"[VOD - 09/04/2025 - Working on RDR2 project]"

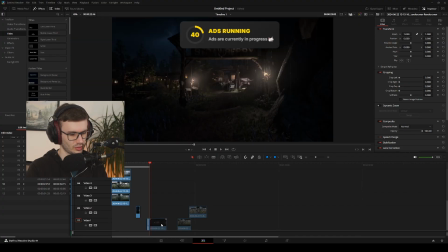(64:34)
Select this clip. Oh, I'm pressing the wrong bloody button, that's why. I'm a fool. Hang on.
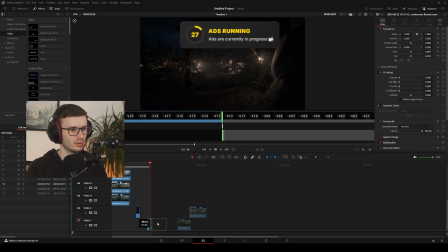(64:46)
So if I do 1:30 on this one as well, just to get an idea of what it looks like, it might look terrible.
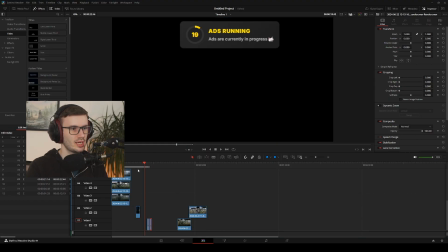(64:55)
It might look good. So then if we say, we'll jump to to a foggy one.
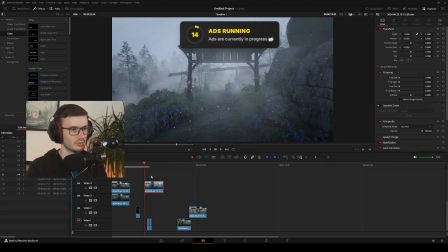(65:00)
I quite like the fog. Probably these are going to be totally out of sync now, but that's fine. So in theory, I should be able to cut off 3 seconds at the start.
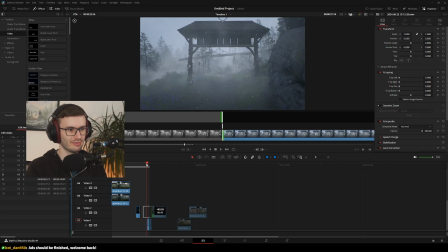(65:21)
And it should be in kind of in sync. Kind of is the key word there.
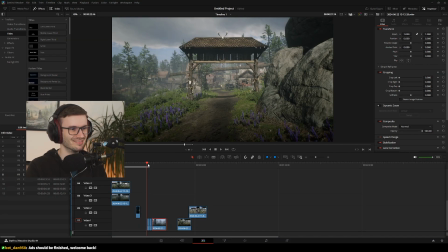(65:28)
Let's have a little look.
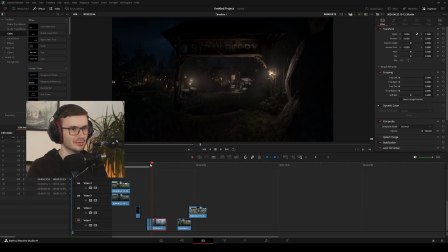(65:34)
Yeah, I think that's pretty damn nice. That's why I kind of want the intro to be the same each time, in the same starting spot, because then I can get the timing like really down. I'm not sure if I'm happy about it.
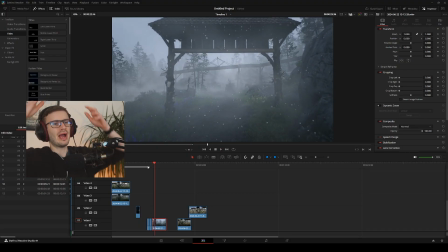Is that a horse there? It is. I'm not sure if I'm happy about it. I still feel like...
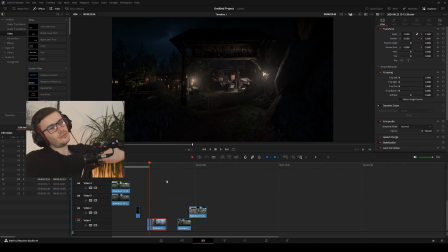(66:00)
Now, what do I do? Do I have it to be a little bit more jarring, potentially, for the viewer? But to be fair, it might be jarring no matter how much whatever speed I have it, it could be jarring, just because it's changing such vibrant colors. Do I
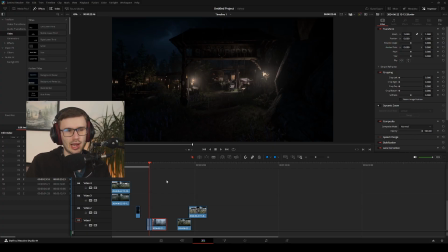(66:17)
potentially extend each clip a bit longer and then maybe not have as many transitions in there, like maybe remove a weather transition? Maybe bring it down to 8 transitions rather than 10? Or does that look all right?
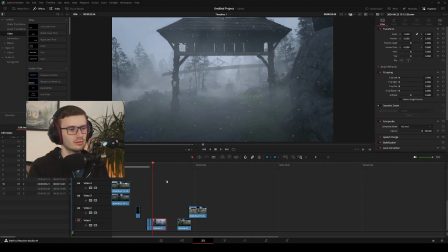(66:33)
I think it's too bad. I think maybe like 10 seconds more per clip. Maybe.
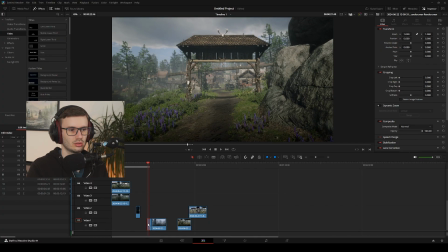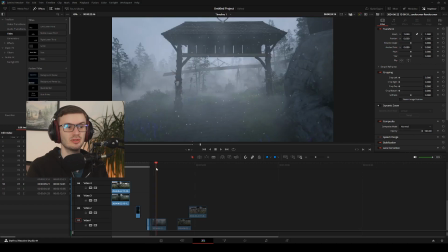(66:45)
Maybe not though. Yeah, this is just me testing. This isn't like any final edit shit.
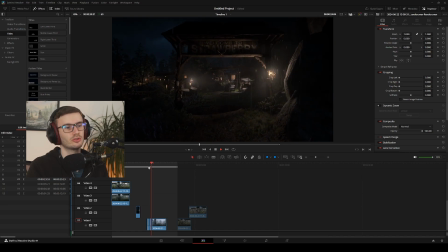(66:50)
This is just me trying out a transition. Not trying out a scene to see how well it works.
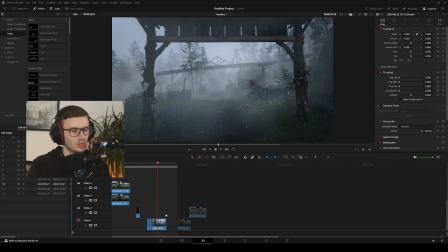(66:57)
So,
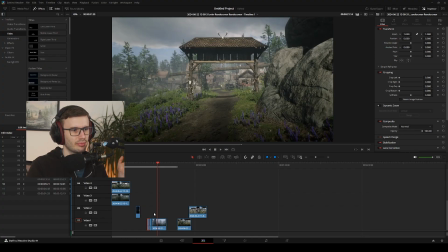(67:00)
so how long were these again? Can you see the length of a clip without having to like check? I don't know.
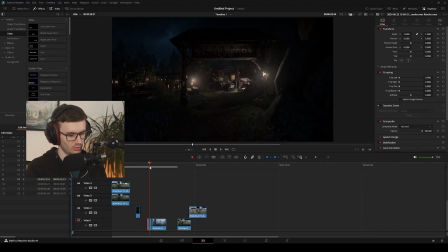(67:17)
But if I go into here and do, so yeah, 130.
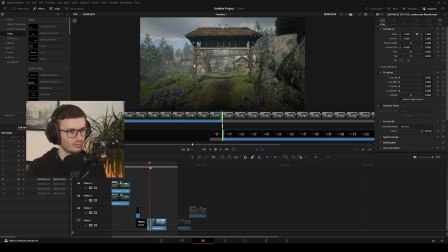(67:28)
If I get back to 130 again. Oh, I can't go back to 130.
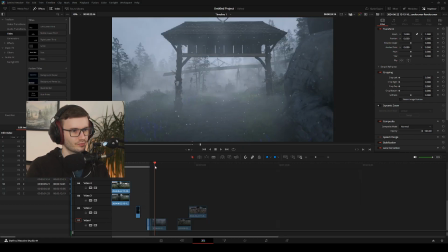(67:33)
Hang on, get rid of that. So yeah, 130 per. So if I bring this one down to 130 as well.
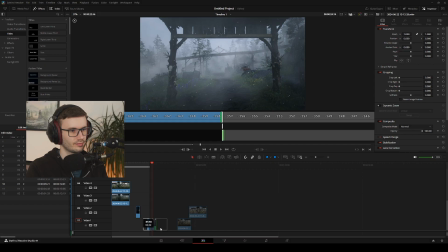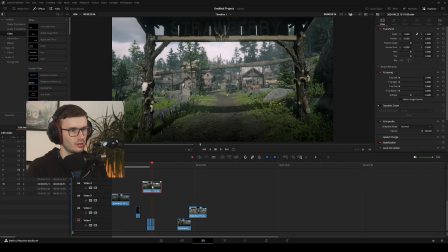(67:47)
And then is there like a heavy rainstorm?
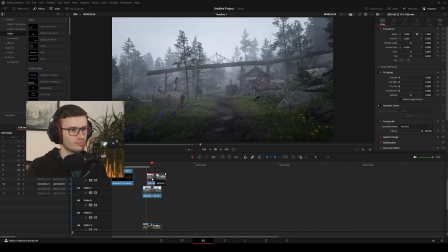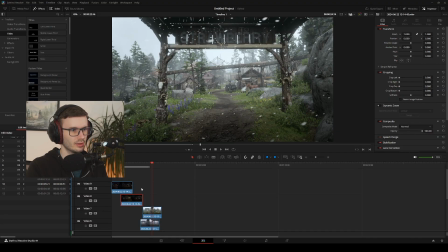(68:00)
Could go back to night again. So what's the difference between this night and the other night?
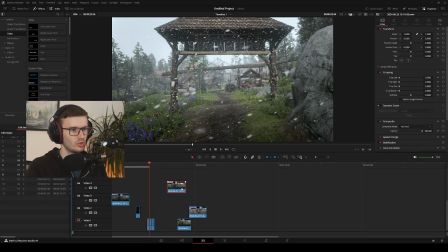(68:08)
What have I got 2 nights for?
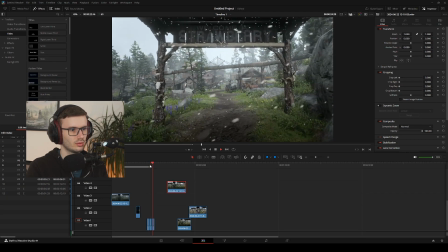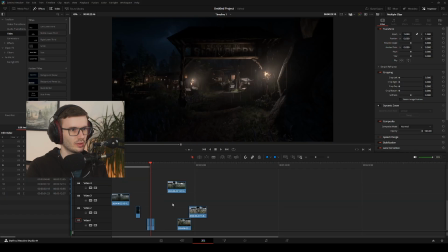(68:17)
Oh, can't no clip in front of it, damn it. So night raining. Okay. So I don't really need a night raining and a night still, especially because these two look identical. Oh no, one's like a misty, like a slight misty night.
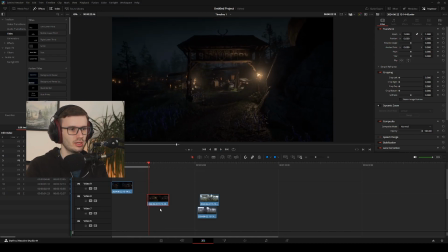(68:34)
To be fair, they're kind of the same. I think I'd rather have the misty one in the shot, but I don't need both of them.